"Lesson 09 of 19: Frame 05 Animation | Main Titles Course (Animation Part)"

It's almost like each slide that's dropped in gives us a closer glimpse of the ship.
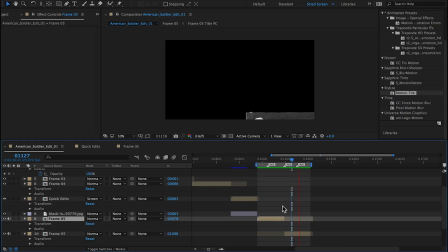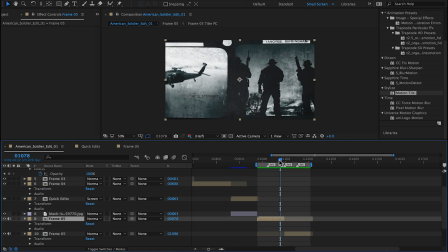So now I've decided I need to move everything up just slightly based on the music.
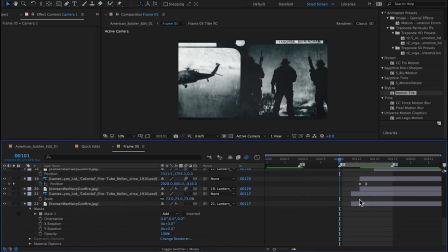12:45 It was not flowing quite right to me. So now these slides can come in with the music hits.
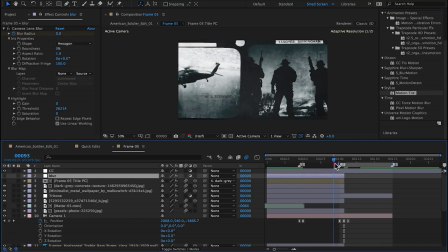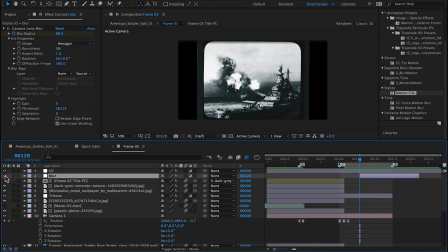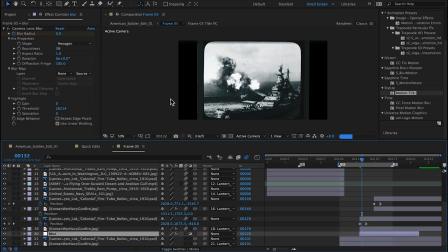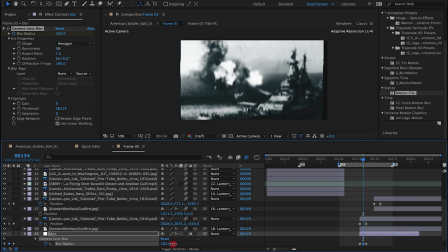13:41 So as these slides come in, it'll be interesting to play with their rack focus as well with the camera lens blur.
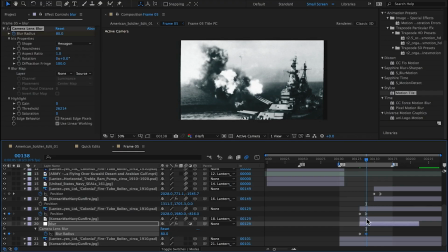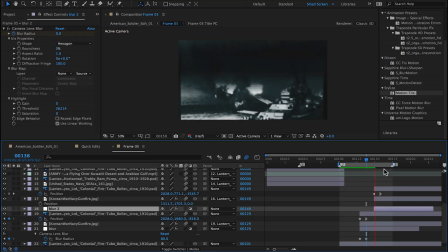14:04 Yeah, you see how quick that was, but it gives a little more interest to the animation.
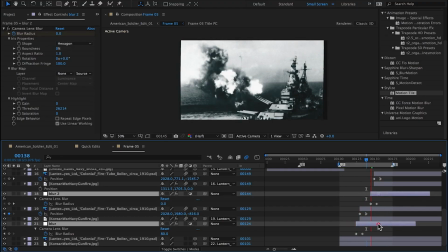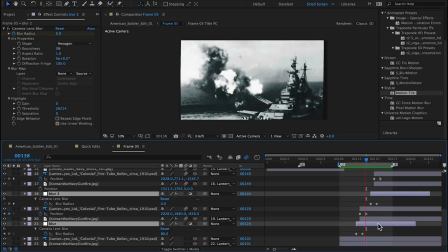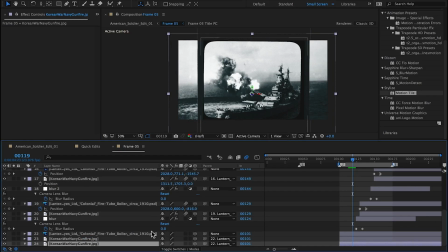So here I've added the ship to the background.
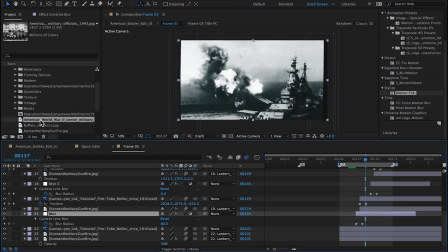14:59 I tried this on frame 3, I believe, where I just add the ship or the image to the background and blur it.
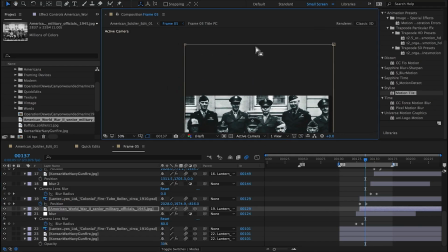15:08 And I think it kind of works in this case. So here's another pre-selected image.
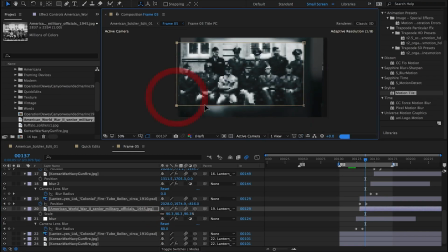15:14 It's got Dwight Eisenhower and some other military officials.
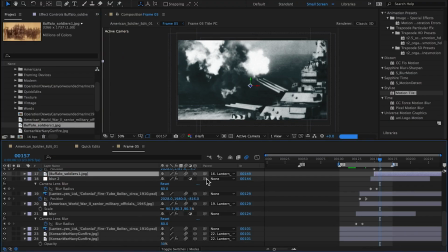15:22 And I think this will be a great third shot to the sequence.
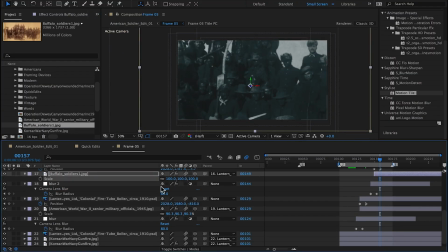15:27 And then here is
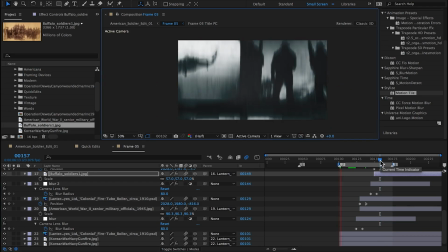15:32 another group of African American soldiers. I thought this was a really cool image for a fourth shot.
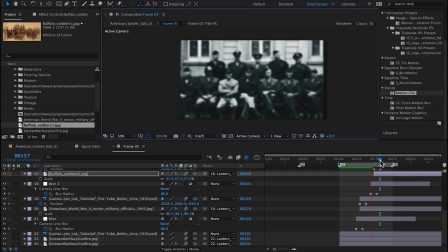15:42 So you can see I've replaced the Navy ship. Second panel with this group of soldiers, and the Navy ship third panel with this third group of soldiers.
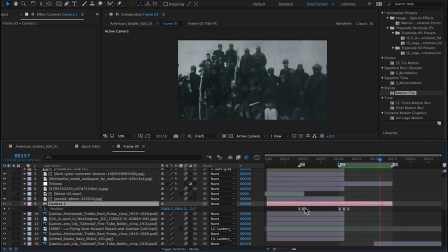15:57 So now it's a little more interesting. The imagery just got more interesting.
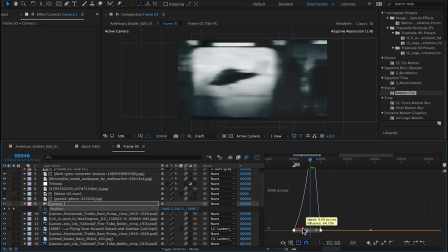16:05 It's a mix of new and old.
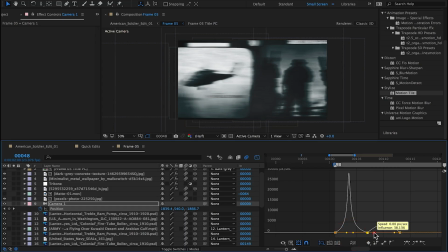16:10 New images being the helicopter and the Navy SEALs here in the first two panels,
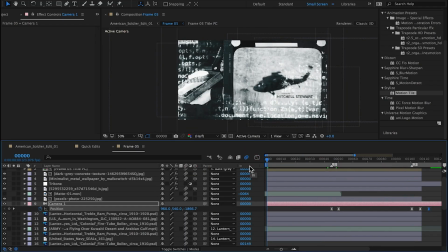16:15 and the old with the Eisenhower and the African American soldiers.